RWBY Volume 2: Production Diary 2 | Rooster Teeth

Hey, Marnie. Hey, Miles. How you doing? Pretty good. What you doing? Well, I heard that today's Ruby Production Diary was going to be focusing on artwork and such, so I figured I'd make a masterpiece of my own. Why don't you tell the audience a little bit about what we're going to be seeing today? That's right. This week we're going to be focusing on concept, design, and modeling. We're also going to be taking a look back at Velvet Scarlatina's Battle Gear design, taking it from concept to modeling and to places unknown. We're really trying to cram art into every second of today's episode. Which is why I made this. It's Team RWBY.
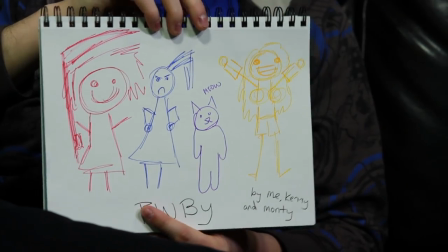It's beautiful. Thank you. RWBY as a show, it needs to be a very unique blend of fantasy and reality.
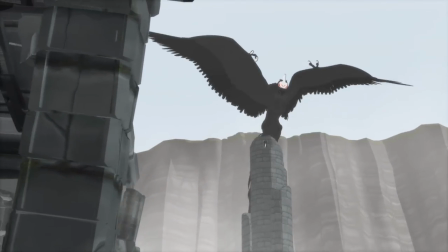But to keep it slightly above normal design, I often add just a touch of fantasy to them. So it very often lands into contemporary or modern design plus.
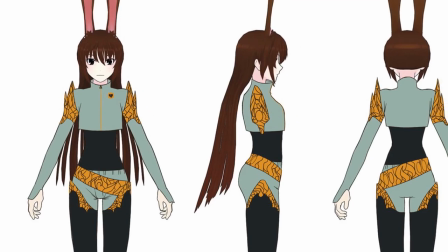Having a winner for the Velvet Design Contest, we knew that there would be subtle changes that will complement her weapon, complement the rest of her team.
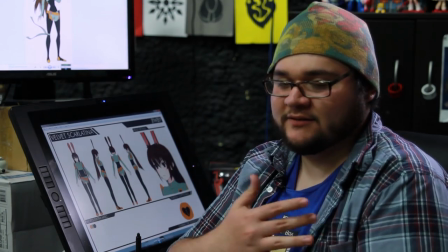It really works for her because it's very simple, it's very nice, like she has the bits of armor and stuff on her that denotes battle, but she's still delicate I guess is the way to put it.
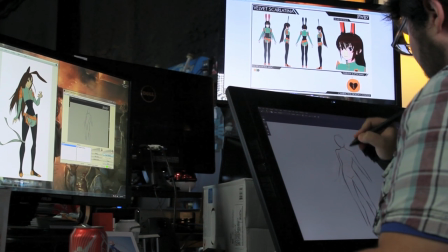Velvet's actually a mage, so it makes sense to have that elvish kind of armor to her, that fancy but dainty delicate kind of armor to her.
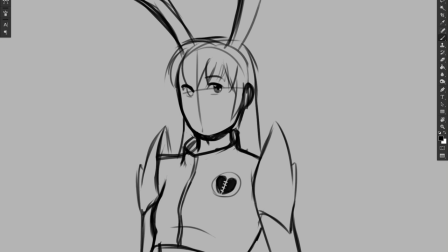So it really lends well to her character. Nobody else in the kingdom has an outfit like this.
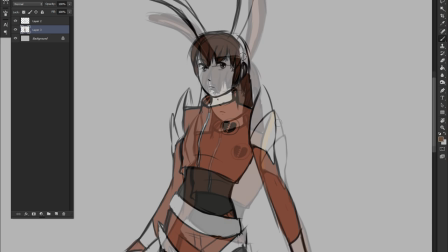The only thing we changed is the color, because we wanted to have a warmer air about her, so we changed it from green to brown. In considering the rest of her team, I needed something that matched it more. And also, although I really liked the original color scheme, it was a little too bright for her.
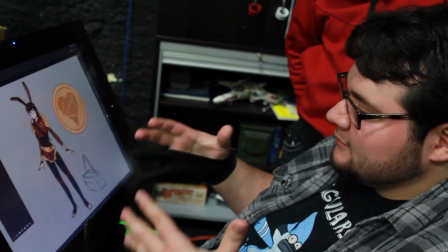We can build on simplicity. And if that simplicity at the beginning is great, then there's very little that we do with it.
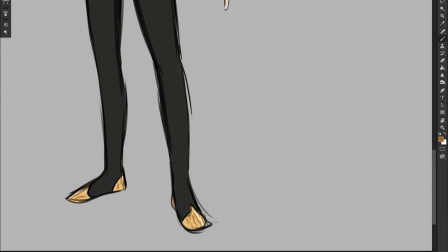It sustains these minor changes that none of the designers could have anticipated. It's like we know what the character is, we know where we want it to go, we know what she wields.
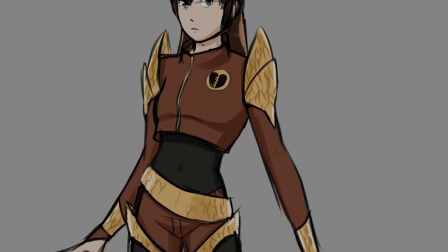Yeah, we loved where it was going, so it was just taking us to go, all right, what can we do to just push it just a bit more to make her what we think of Velvet and what we think she's going to be.
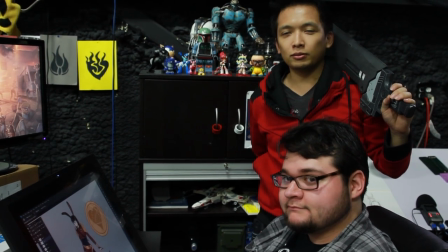So next up we'll be taking this process into actually making the 3D model, which I'm actually, it's always happening right over there.
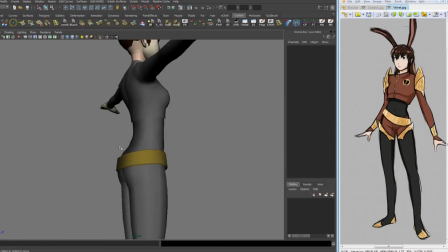Right now I'm working on the Velvet model. We get a concept for the character, so most of it's already there for us.
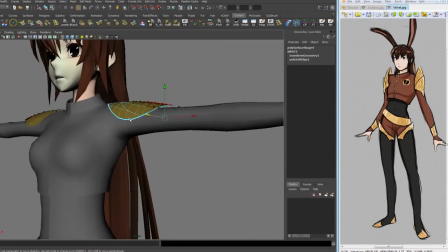We just have to translate that into 3D, but it's a 2D image, so when we bring that into 3D we have to make sure that from every angle that character comes through.
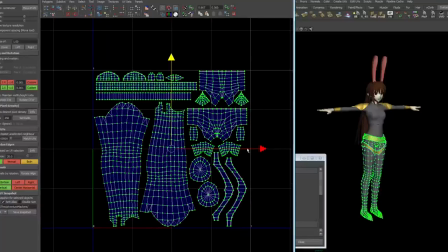Now that I've laid out all the polygons into a flat surface, I am coloring those polygons in Photoshop.
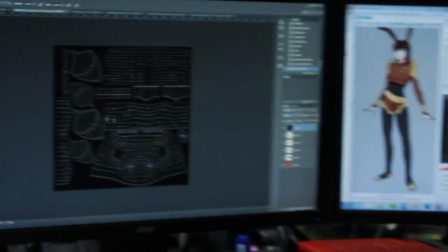This screen here shows all the polygons laid out flat and
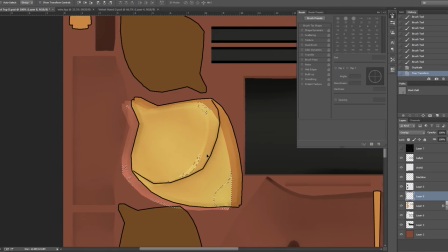organized into a square texture because each one of those polygons on the flat surface represents a polygon on the 3D model.
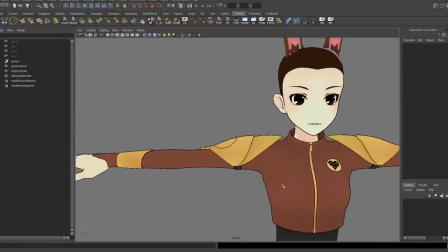That way I can just paint on a flat image and that will transfer over to the 3D model
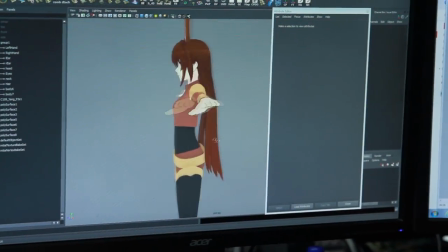and it will take all the color information from that texture, that flat texture, and show it on the 3D model.
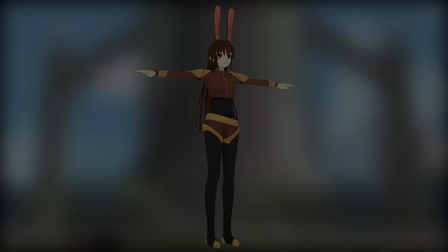When you look at a design, you have to take into consideration the fact that this person will also be moving. I'd even say to the non-winners of the Velvet Design Contest, there weren't losers. There were a lot of winners among them, but there could be only one we choose. So this is what her weapon's going to be in. We're not showing the weapon yet. Because you're not going to see that yet.
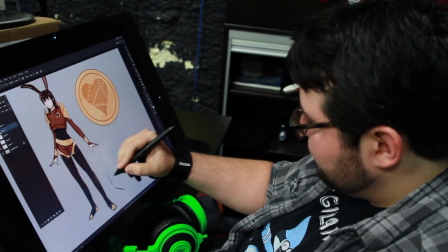But we need something for her to carry it in. Her weapon is in a case. Maybe give me that case right now.
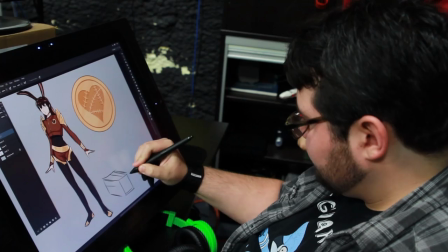Just maybe a little thinner. I don't know. It's just like feels unwieldy. Yeah, that's right. We talked a lot about like straps and stuff and like how many pieces like.
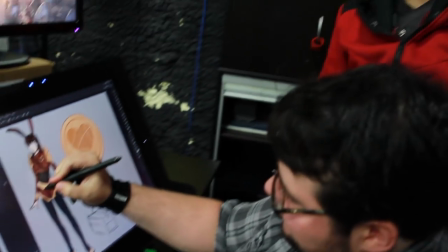The belt is just made with decorations. We'll put pouches on the belts and stuff like that. Practicality for pouches is always important to me. So maybe she'll have a few pouches. Yeah. But the weapon itself, I'd say outfit would, I'm gonna try my damnedest to fit it all in that box and she just wears it around her shoulder. The personality doesn't only come from the characters, but it comes from the weapons and the way they lend themselves to each other is very unique.
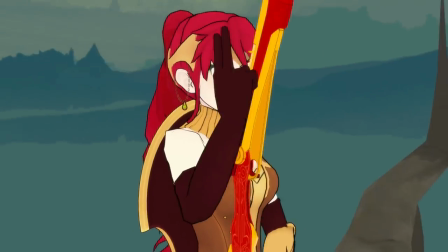The weapons tend to be a pretty big part of RWBY. People were able to identify very early on unique aspects of some of the weapons.